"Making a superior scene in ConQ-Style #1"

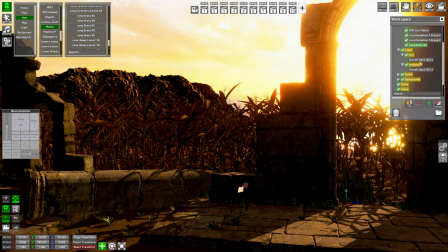This should speed up the placement at least a little bit.
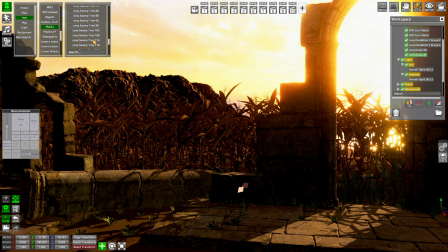That looks great. Now I will add even more plants. Can't have enough of that green stuff laying around, even though your performance could suffer. Plants often come with lots of vertices. Some patches of moss should be great, when I scale up the size a little bit.
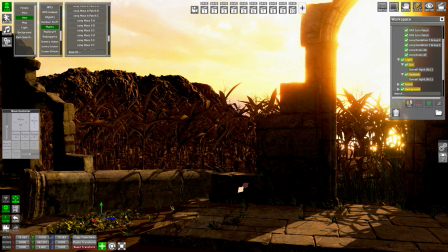I'm going to fill that area with moss of different kinds. This will look great. Looks a little bit like puke. Gonna need to think about how high I actually want that moss to be. It's moss after all.
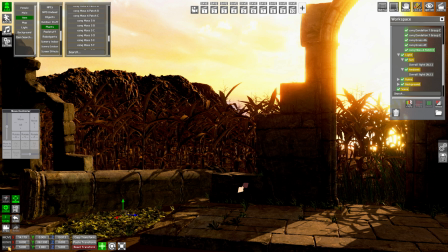Time for another patch.
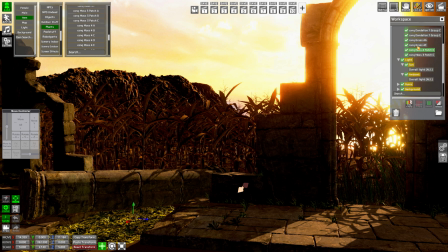That patch is a little greener, so I guess I bring it more to the front so we have some sort of sexy gradient going on there. It's subtle, and subtle is good.
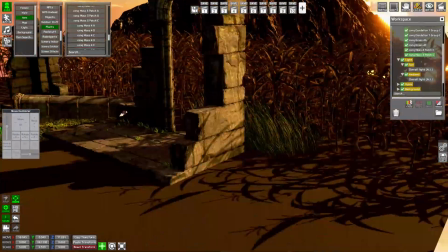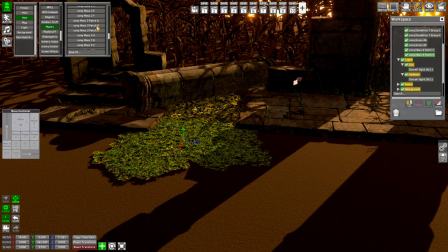Another patch of pukey moss. Looks less pukey than the others. That's all right. I can use it to connect the other moss patches in a sense so it appears more natural.
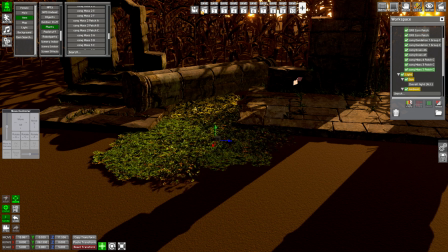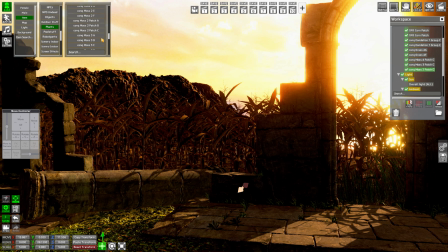I add one last patch of moss. That should be enough of the moss then.
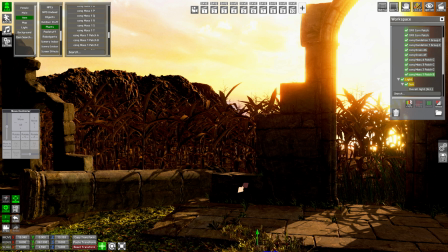In the front this should be best, so we can increase the sense of depth in the scene.
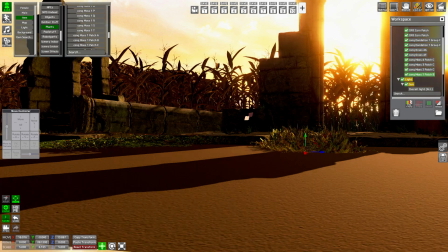Just need to fix the height of the moss. They're kind of floating as I see now.
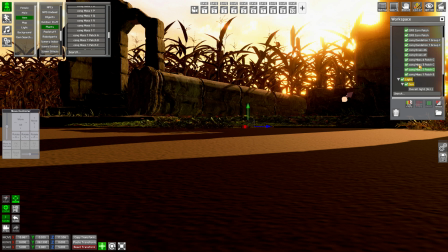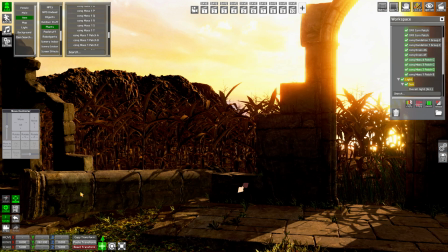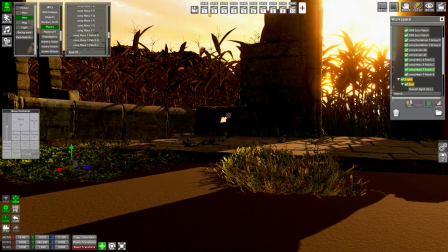Floaty moss crisis averted.
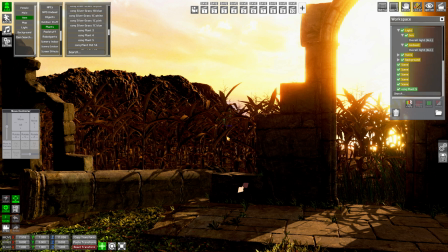Gonna add some random bush now, because nature looks quite random to me most of the time.
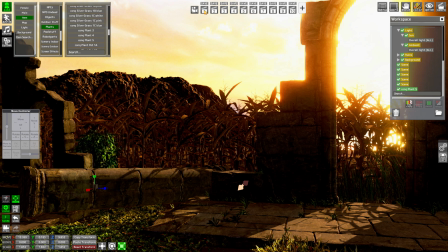Yeah, I'm gonna let that bush peek weirdly over that wall, kinda like a pervert bush.
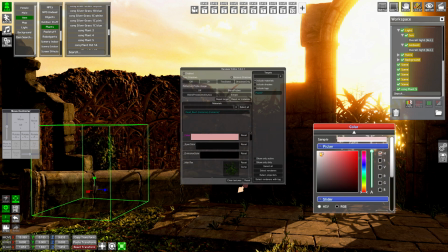But it's too green and ruins our gradient. So let's work with the colors to make it fit more into the scene.
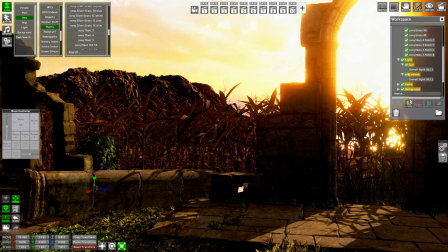Yes, like that. I think I'm going to add a rock to the right side. It will be behind the corn patches to block out the horizon.
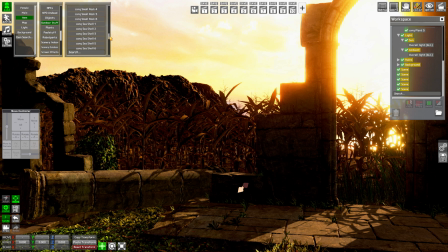Don't like that impression of wideness in that scene. A mossy block seems to be what I'm looking for.